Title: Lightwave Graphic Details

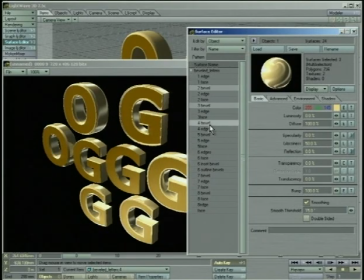(33:07)
We can make that even more obvious by selecting all our bevels here.
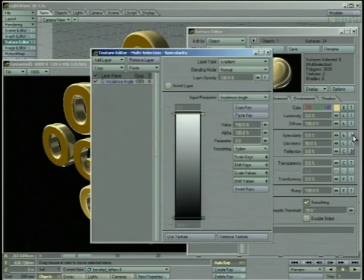(33:15)
Make sure I got them all. We're going to take the specularity, take it beyond 100.
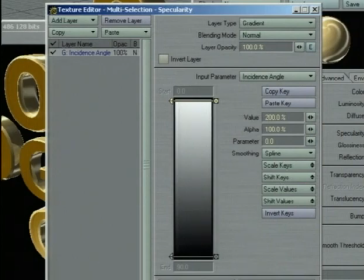(33:21)
We're going to take it up to 200, really make it bright. And we're going to do the same thing to our reflection.
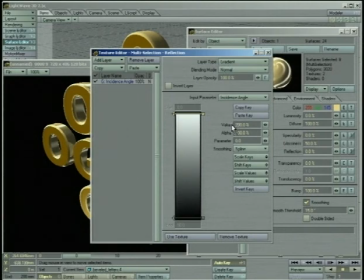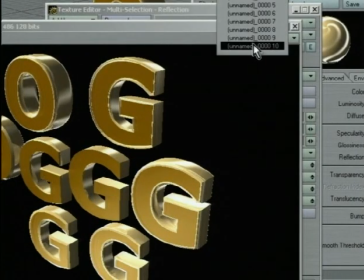(33:32)
Okay, let's look at the difference here. This is extra bright, normal bright. It's subtle, but you can definitely see it. Watch especially around in here where we're catching some good reflections. That's kind of a neat effect.
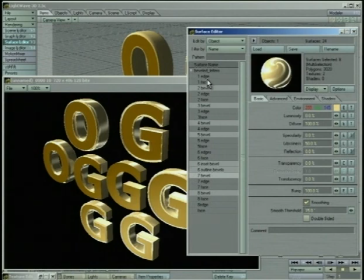(33:52)
Okay. Now, another thing we can do is we can take these edges
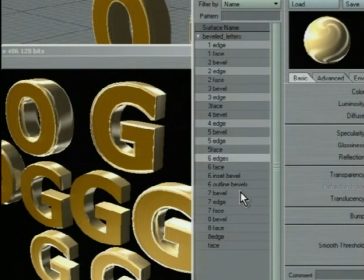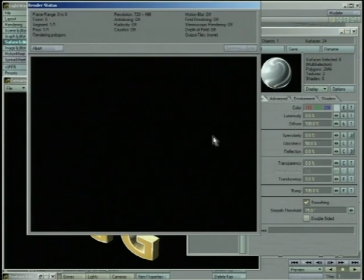(34:03)
and instead of making them gold, we can have them stand off, be like a nice silver, and that's kind of a cool effect.
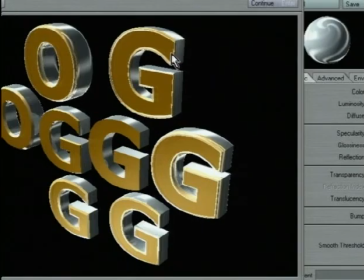(34:11)
And notice how this one, it's not looking quite as bad anymore. When you separate the colors like this and you have different surfaces, it's easier to see where you're really supposed to be defined everything.
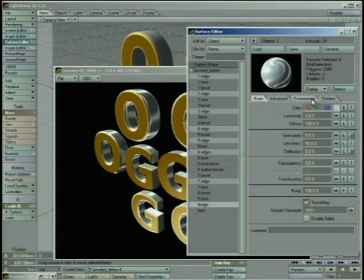(34:24)
Okay. Now, this reflection map that we've got going on here, this glare streaks, it's interesting.
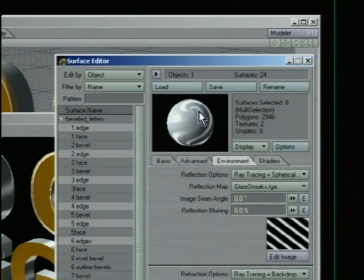(34:33)
It's kind of got these nice shiny little effect going on here, and you get good highlights.
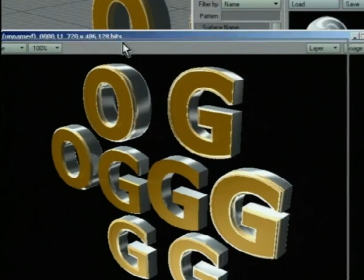(34:39)
And this is gonna be a good effect if you want gleams and shines to go across.
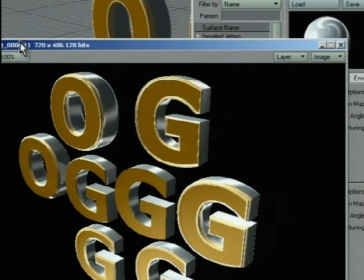(34:45)
Another thing you can do,
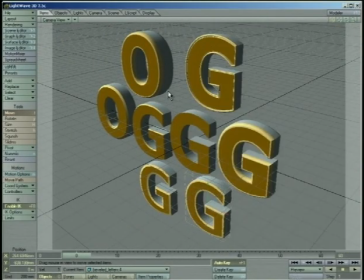(34:49)
close this temporarily, close these guys, is we can use HDRs,
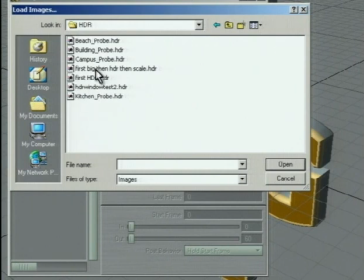(34:56)
which you've seen before. For instance, this beach probe.
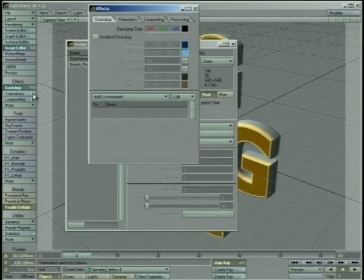(35:01)
We're going to apply this using the special environment image world plugin.
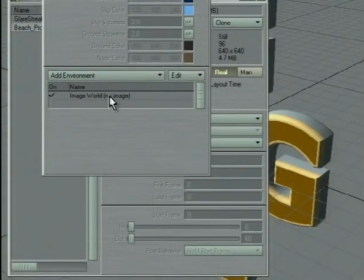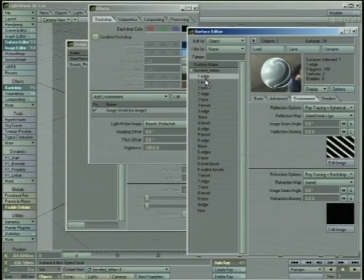(35:14)
And then we have to go back into the surface editor and make sure that everything is set.
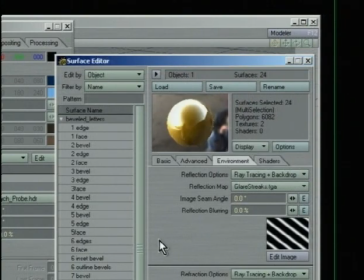(35:19)
Set the spherical map to backdrop. Rid this guy out.
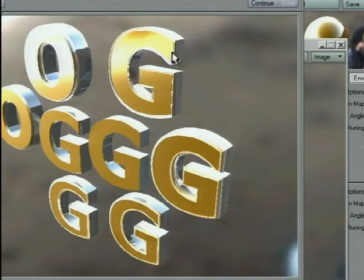(35:24)
And now that's a completely different kind of shine. Put it back on spherical map.
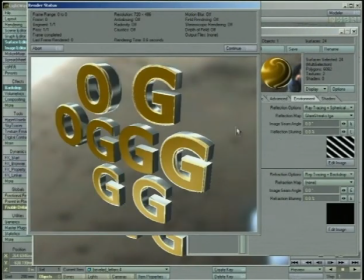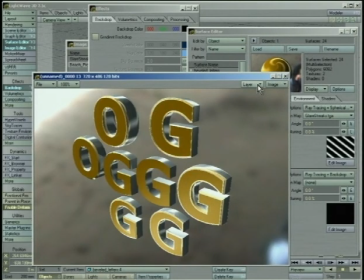(35:37)
So depending on what you're going for,
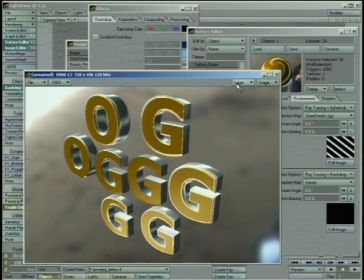(35:42)
different reflection maps, different ways of reflecting the environment around you are going to have completely different effects.
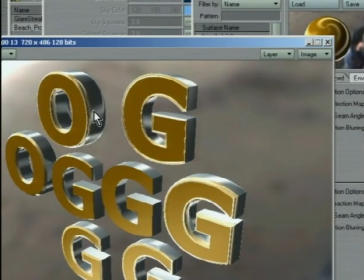(35:50)
You know, this kind of gives you more of a dark feel. There's more of dark and dramatic, whereas this just gives you really bright, glowy letters. Okay, well, what if you like some of these reflection effects on parts of it, but some of it on others? Well,
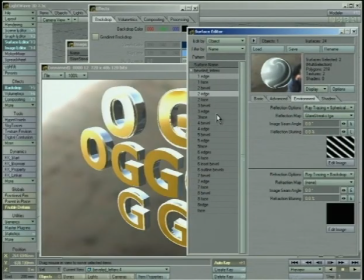(36:07)
this is why we've selected and named all our surfaces,
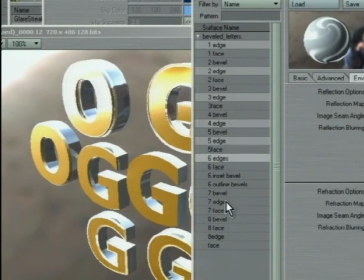(36:13)
all our edges and bevels and faces separately.
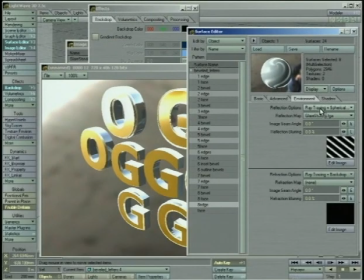(36:16)
Because, for instance, let's say we want the edges of our objects to be this spherical map with the streaks on it. And then we want all the bevels to be brighter and more glowy. So we want them to be the backdrop.
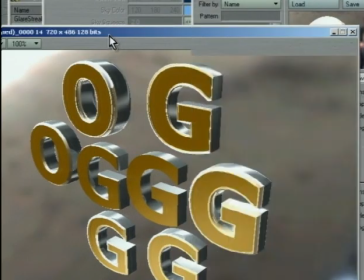(36:37)
So now it's kind of a mix of the two. As you can see here, especially on this guy, you can see there's the horizon line, and you can get a good feel for that there's some blue in there,
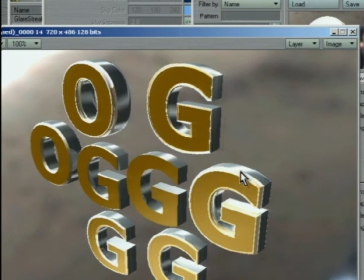(36:52)
there's some other colors, and yet our edges still have that shiny gloss like effect.
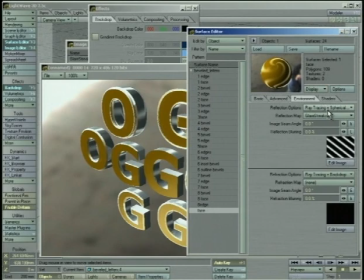(36:58)
And our faces are using that same reflection map. So that's one way, that's one reason why you want to separate your faces, your bevels. We can also give them different colors. It just gives you a lot more control over everything that you're doing if you separate them out into different surfaces.
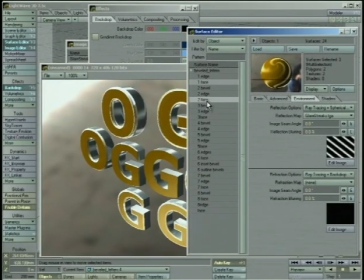(37:23)
Now, we don't have to have these be gold either.
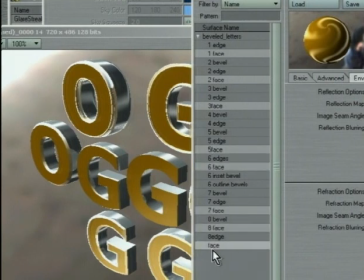(37:26)
Gold just happens to be a nice, pretty color for stuff, but you can get away with just about anything.
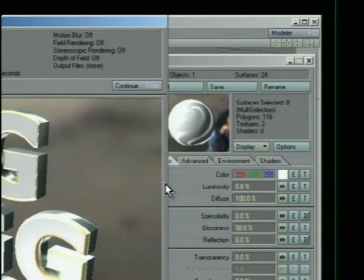(37:33)
You know, I can do just plain white. We get some interesting colors.
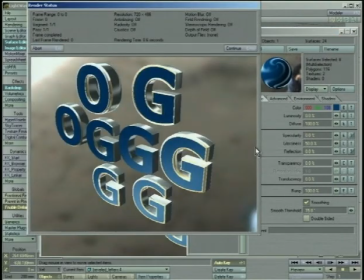(37:42)
The trick is that you want
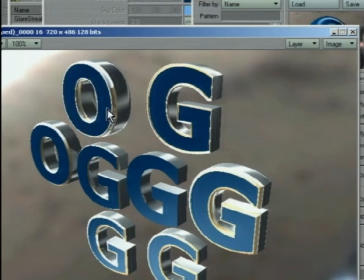(37:47)
to make sure that the faces of your letters are standing off from the bevels and from your edges somewhat. We get these nice, sharp, bright highlights in here. It really makes this letter really easy to see. This one is falling apart.
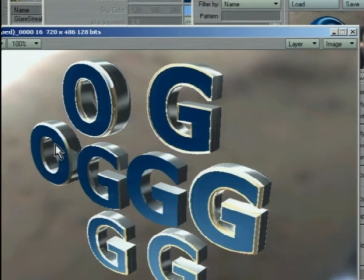(38:05)
It's a little harder to see. There's no added reflection around the edge there like there is here.
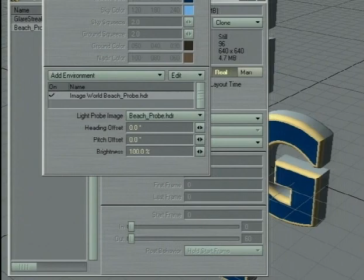(38:12)
And what's the difference between those two letters? Well, let's find out. We'll zoom in on them with the camera here.
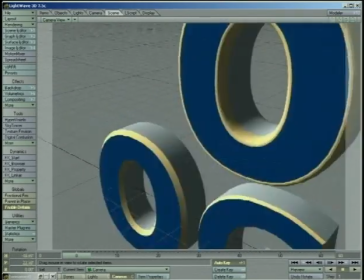(38:21)
Okay. This O has more of that rounded edge to it.
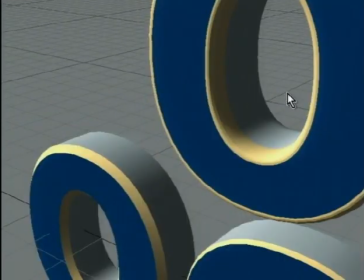(38:29)
And this one was a sharper bevel. Let's isolate just those two objects.
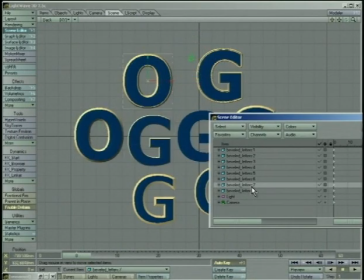(38:39)
So that's 8 and 7. We'll take these guys, hide them from the camera, and hide them from that.
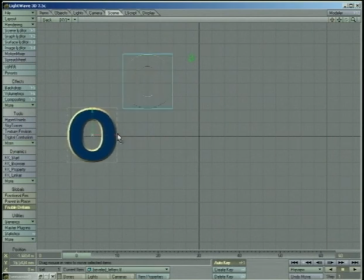(38:53)
Now we'll move them up side by side
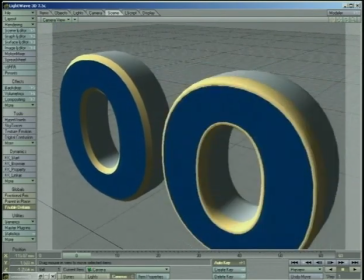(38:57)
so we can get a better idea of why do you want a rounded bevel in one case and why do you want a flat bevel in another.
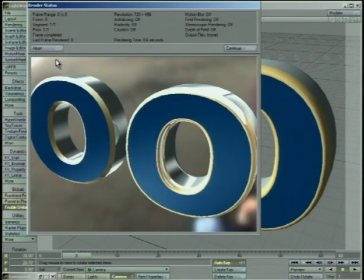(39:07)
Okay.
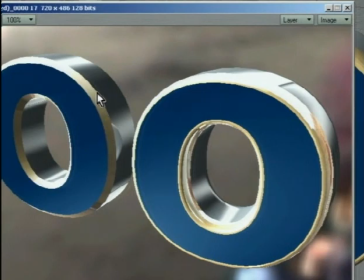(39:12)
So look at the difference here. On this bevel, you see we get this big highlight. Actually, with this reflection map, we're going to get big highlights everywhere. So why don't I change that real quick?
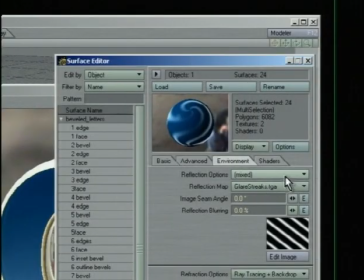(39:25)
We're going to make everybody be a spherical map.
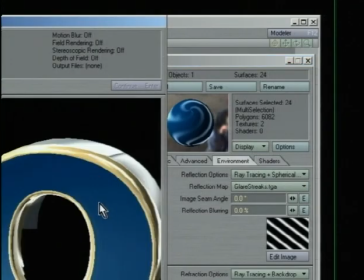(39:29)
Everybody's going to use these glares. Okay, here we go.
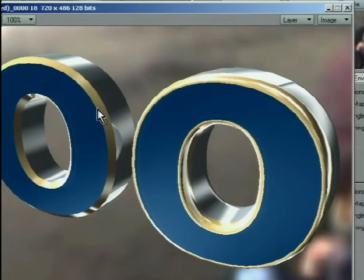(39:36)
On the flat bevel, you can see that most of the time it's pretty much the same color all the way around. We get some brightness. There's a highlight. There's a little bit of one there, and there's some down here too. But for the most part, you're not catching any details. On the rounded one, you get a highlight, a highlight, a highlight, highlights all over the place.
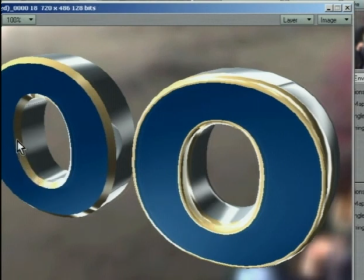(39:56)
And in here, same thing. You get this real broad strokes with a few highlights here and there. With the rounded edge, you get distorted highlights all over the place. So it really depends on how complex you want these highlights to be. Do you want all this detail, all this noisy stuff in there, or do you want it to be more, you know,
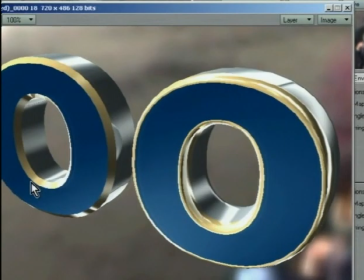(40:17)
a simple effect where every now and then you get a really bright shine going through there? It's really up to you. It's up to the effect that you're trying to do.
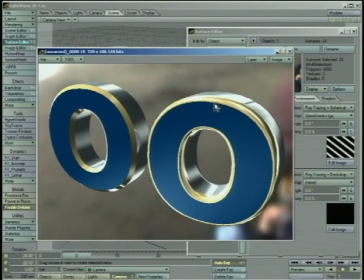(40:27)
Now, what if you've got this rounded edge here, or that's the effect that you're going for,
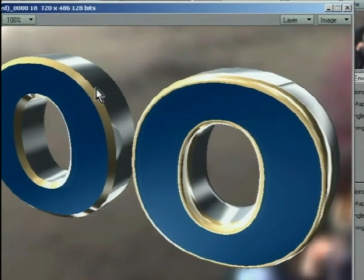(40:33)
but you were dumb and you modeled it with only a simple bevel like this? what are you going to do?
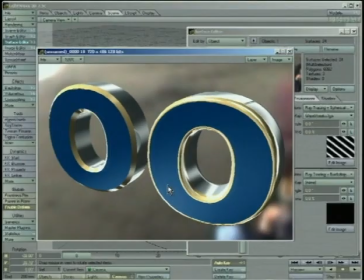(40:39)
Well, you can try to fix it. Let's go back into Modeler real quick.
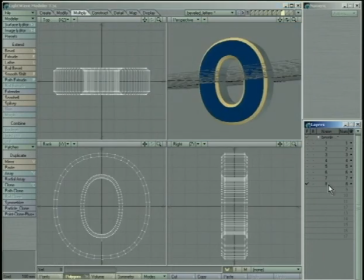(40:44)
We'll find the simple letter O, this one. Let's make a copy of it here. We'll call this one number 9. Okay, we want to take this
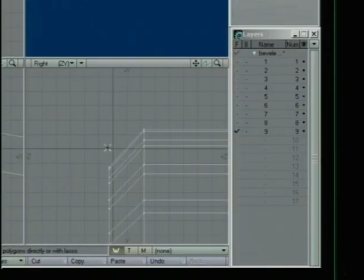(40:56)
sharp edge right here, and we want it to be more of a round effect, so we can catch more bevels. What I like to do is I'll select these guys, go up to Construct,
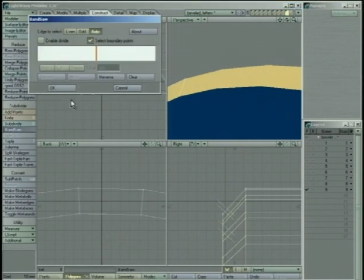(41:12)
find Bandsaw, we'll enable Divide. This will take the polygons that are running in this direction and it'll slice them right down the middle, like that.